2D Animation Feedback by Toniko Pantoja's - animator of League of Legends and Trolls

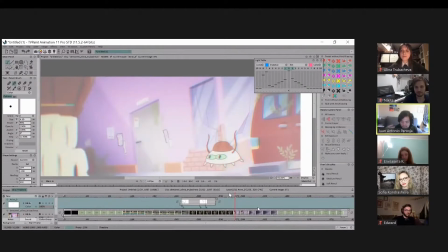And if you were to do that if you were to animate that in a Disney style, it's like, well, sure,
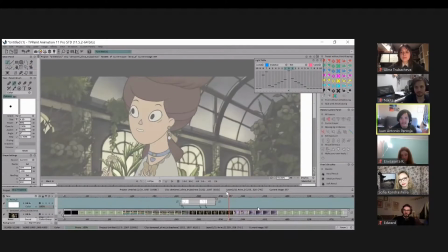it looks fundamentally good, but I don't think it does the design justice because they were designed in very specific ways. So yeah, that's just my thought on that. I think this is great, by the way.
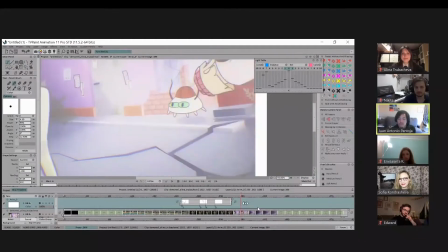So yeah, I think so for this shot, I feel like the drawings could use work in terms of showing the character actually
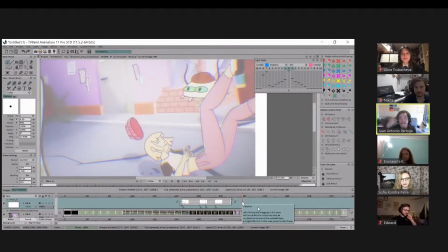getting impact, or you know, really feeling that there's weight being pressed against like
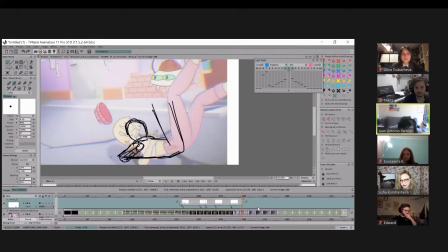a surface. So because I was gonna say like how you have it kind of doesn't feel like there's a surface
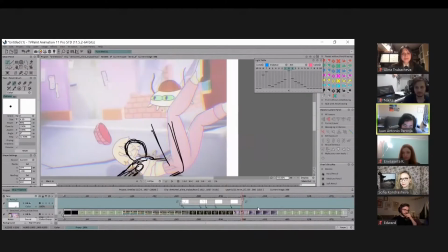under her, or maybe something's off with the perspective.
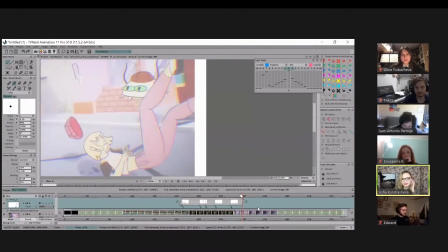I would actually, so because these happen so quick,
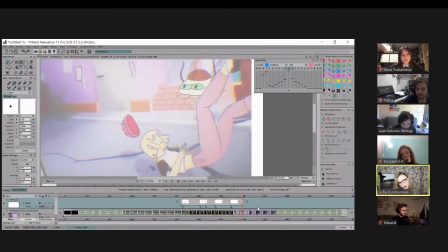I would actually like push that C gesture just a bit more.
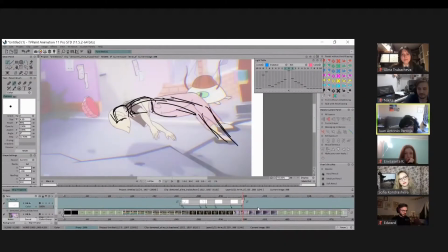Just so, you know, there's like a ricochet. Oh, whoops. I don't know how to draw feet. I'm a fraud. Hands and feet, I can't draw properly.
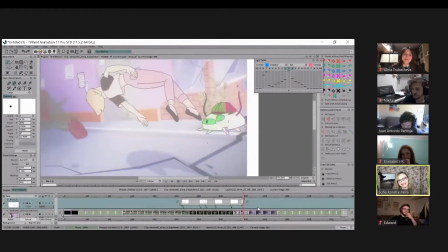I'm not a true draftsman. I think the ideas are pretty, they're right.
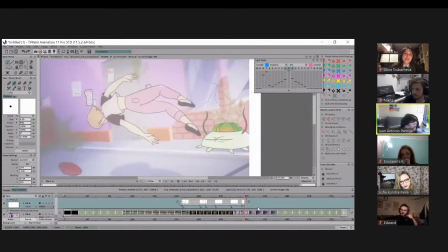I think you have the right ideas of like having the character twist. I'm just wondering, so if the character's facing that way, maybe her gluteus maximus, her butt, basically, might be facing more towards us.
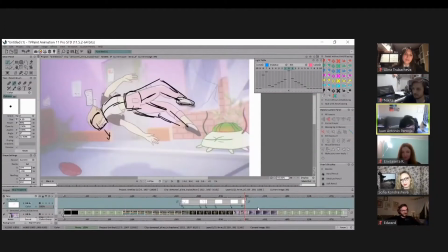So you really feel that twist. Even these are just ideas. They're not like, yeah, official. They're just like, oh, what if you thought this way? But yeah, so I think you're being really safe with you know,
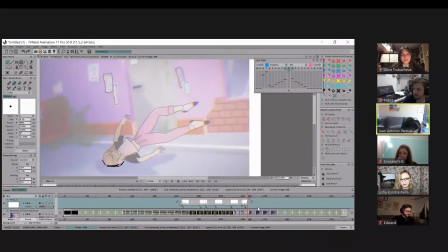showing where the character's actually getting the impact, and it's really just drawing things. Like, you know, one quick way is to just straighten the parts where she is landing.
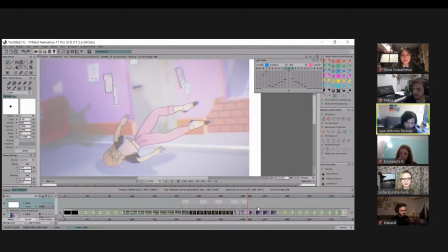So because you have it really round, it doesn't feel like she's hitting a surface. So I'm trying to find ways if I can part of her hand actually hitting the surface. Yeah, just like it's kind of like the floor sack all over again. Think about the floor sack, everyone.
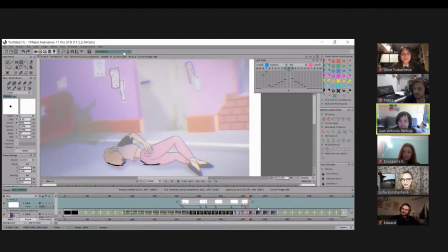That's what all Disney animation teaches. They love the floor sack to God. They're just like, oh, that is our God, the floor sack. So, but it's like, yeah, you know, really find ways to show that this character is really being pressed against the surface.
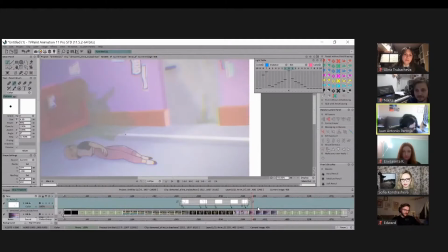So like, okay, I noticed her hand goes behind her. I would actually just seeing everything. Part of me would actually this is a really good idea.
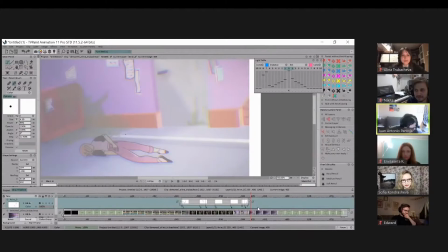gesture. But this is also, I tend to make sound effects when I like look for animation. I'll just go
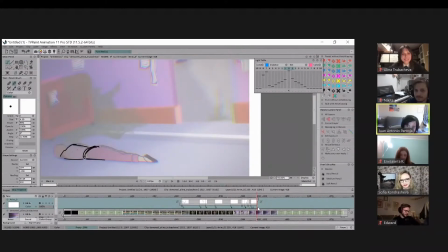so that I could feel it. That's just me. But yeah, I would like for something like this, because she came from the foreground, maybe like her pose here could just also be just a bit, just a tiny bit like more towards the foreground too.
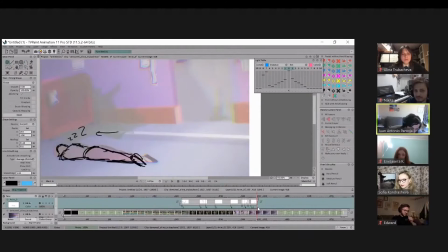Just so that there's a bit more depth. Yeah, like just a bit of foreshortening.